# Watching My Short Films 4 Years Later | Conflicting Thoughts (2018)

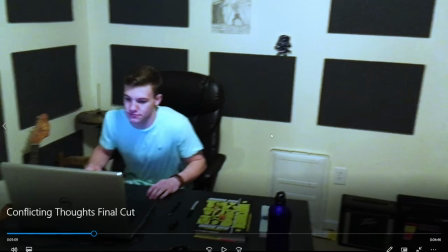11:31 so i i think the one thing that i really didn't like about this film when i when i
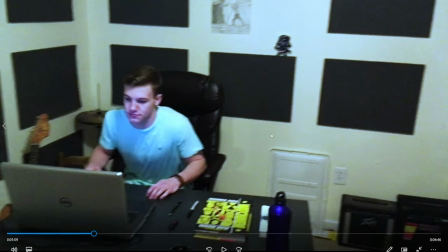11:39 um remade it was there's not a very big variety of shots it's all very simple there's a lot of like just one shot and like i would only cut to another shot when it's necessary right like i only cut to
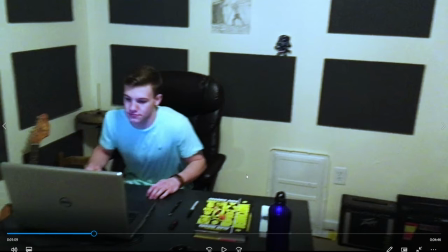11:54 a shot of like him going in the kitchen to get his coffee because well in order to show that you have to cut right um so i don't know it seems very much
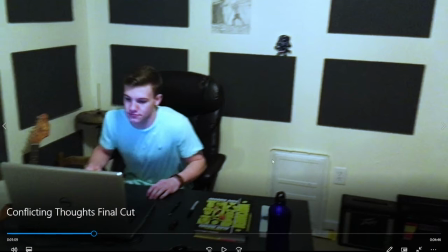12:05 like a lot of my cuts are out of necessity rather than out of trying to, you know, help enhance the storytelling, uh, through visually.
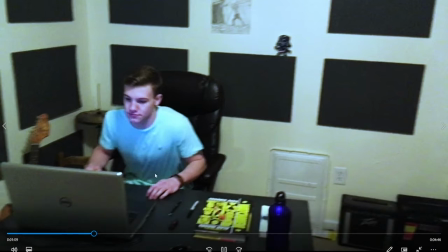12:16 Um, I think it's generally, you know, I think that would be one of the bigger critiques I would have of this.
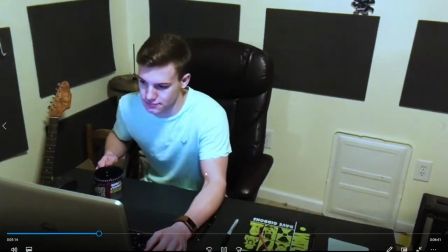12:23 So you kind of push it a little bit. So this shot, I like the idea of this shot.
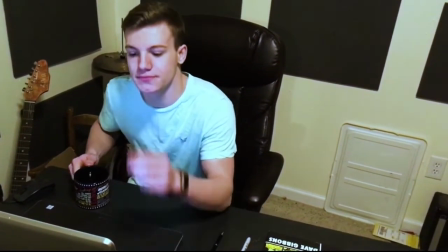12:28 So I, it starts further away, it pushes in and then, and I really like the idea of this.
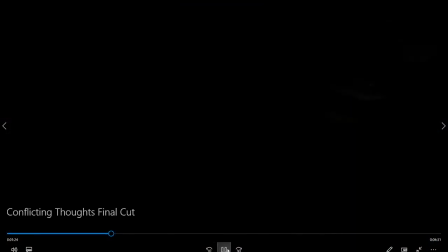12:34 It doesn't actually turn out as well as I would have liked it to. Pushes in, pushes out.
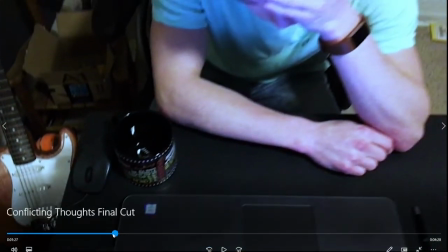12:40 So I think, okay, so the actual editing of that shot,
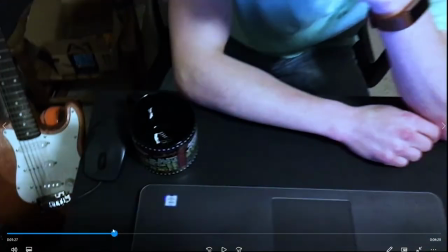12:44 I think it generally edits pretty smoothly where it pushes in and pushes out and edits very naturally and smoothly.
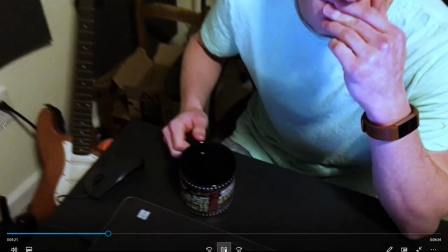12:52 But I think some of the main issues with it are, you know, again, the camera's a little shaky and also things like, um, as you go down on the mug here,
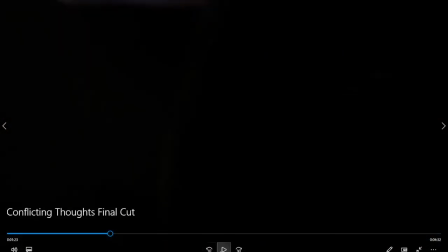13:00 you can see like my shadow as i'm moving down so it's a little it's a little it's a little iffy there but
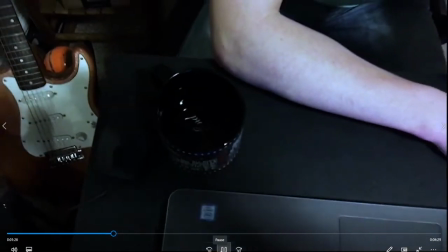13:08 i think the actual effect of the shot pushing in and then
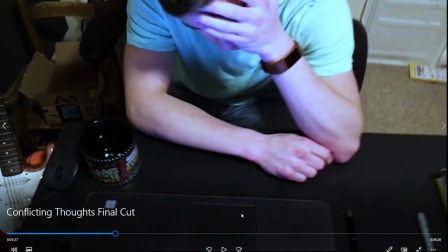13:12 pulling out with the mug being completely empty i think works pretty well i think it looks pretty the transition is smooth um generally speaking which which i i really liked i i remember when i came up with that idea i really
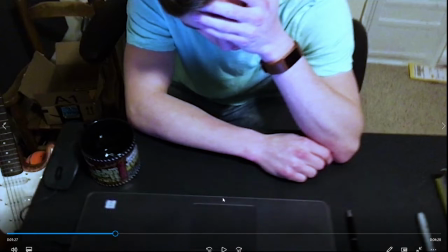13:26 liked it um So, I mean, the idea, obviously, I think is it's a transition to show the passage of time, right? Because, you know, the mug is filled and then it goes in and pulls out and it's empty. So, obviously, you know, time has passed. He drank all of his coffee.
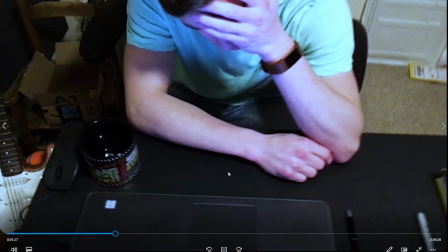13:46 So, I think that's generally an effective idea for a shot.
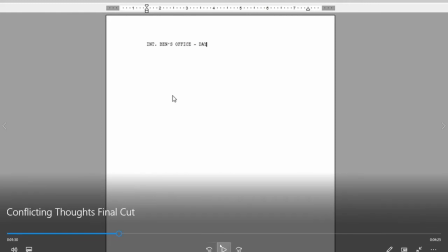13:51 I do think I did it better in the second film, the remake, which I could talk about. And then I did another cutaway, which is obviously to show, you know,
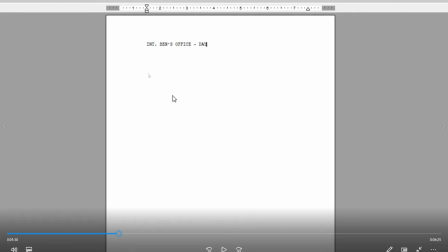14:03 that he's all that time has passed and he's done nothing because this is exactly what the page looked like when he,
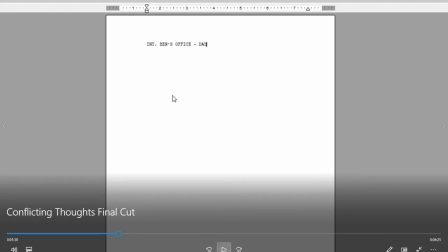14:10 you know, was sitting there before.
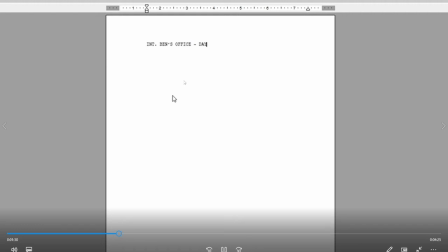14:13 So I think generally I'm not this is definitely better than the Christmas sort of film, I think.
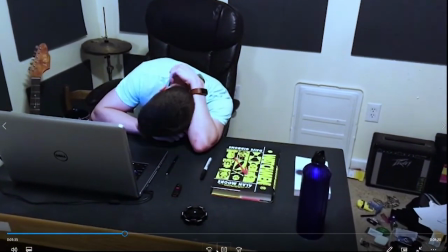14:21 Camera's just so shaky. It's just annoys me.
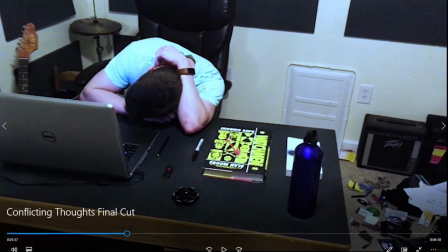14:24 But yeah, I think, you know, color grading was an issue. i think that's honestly one of the biggest issues with the opening um i mean you can definitely judge things like you know the there's a lot of grain here you know it's very a lot of visual noise in this shot um which
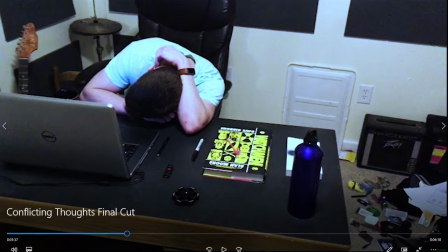14:39 you know realistically comes down to um just the camera and the fact that didn't have a good lighting not not just the camera obviously if i had good lighting that would have helped um so and then like obviously the set generally looks kind of messy like like you could just see a bunch
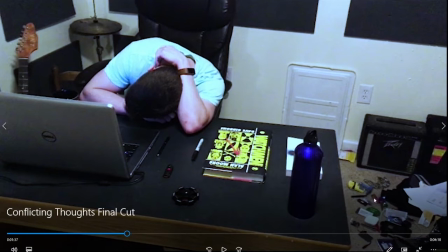14:56 of crap on the floor over here like I didn't notice that until like like because I put a lot of time into clearing off this desk because this desk was a mess um but then I and I put a lot of the crap that was on the desk on the floor but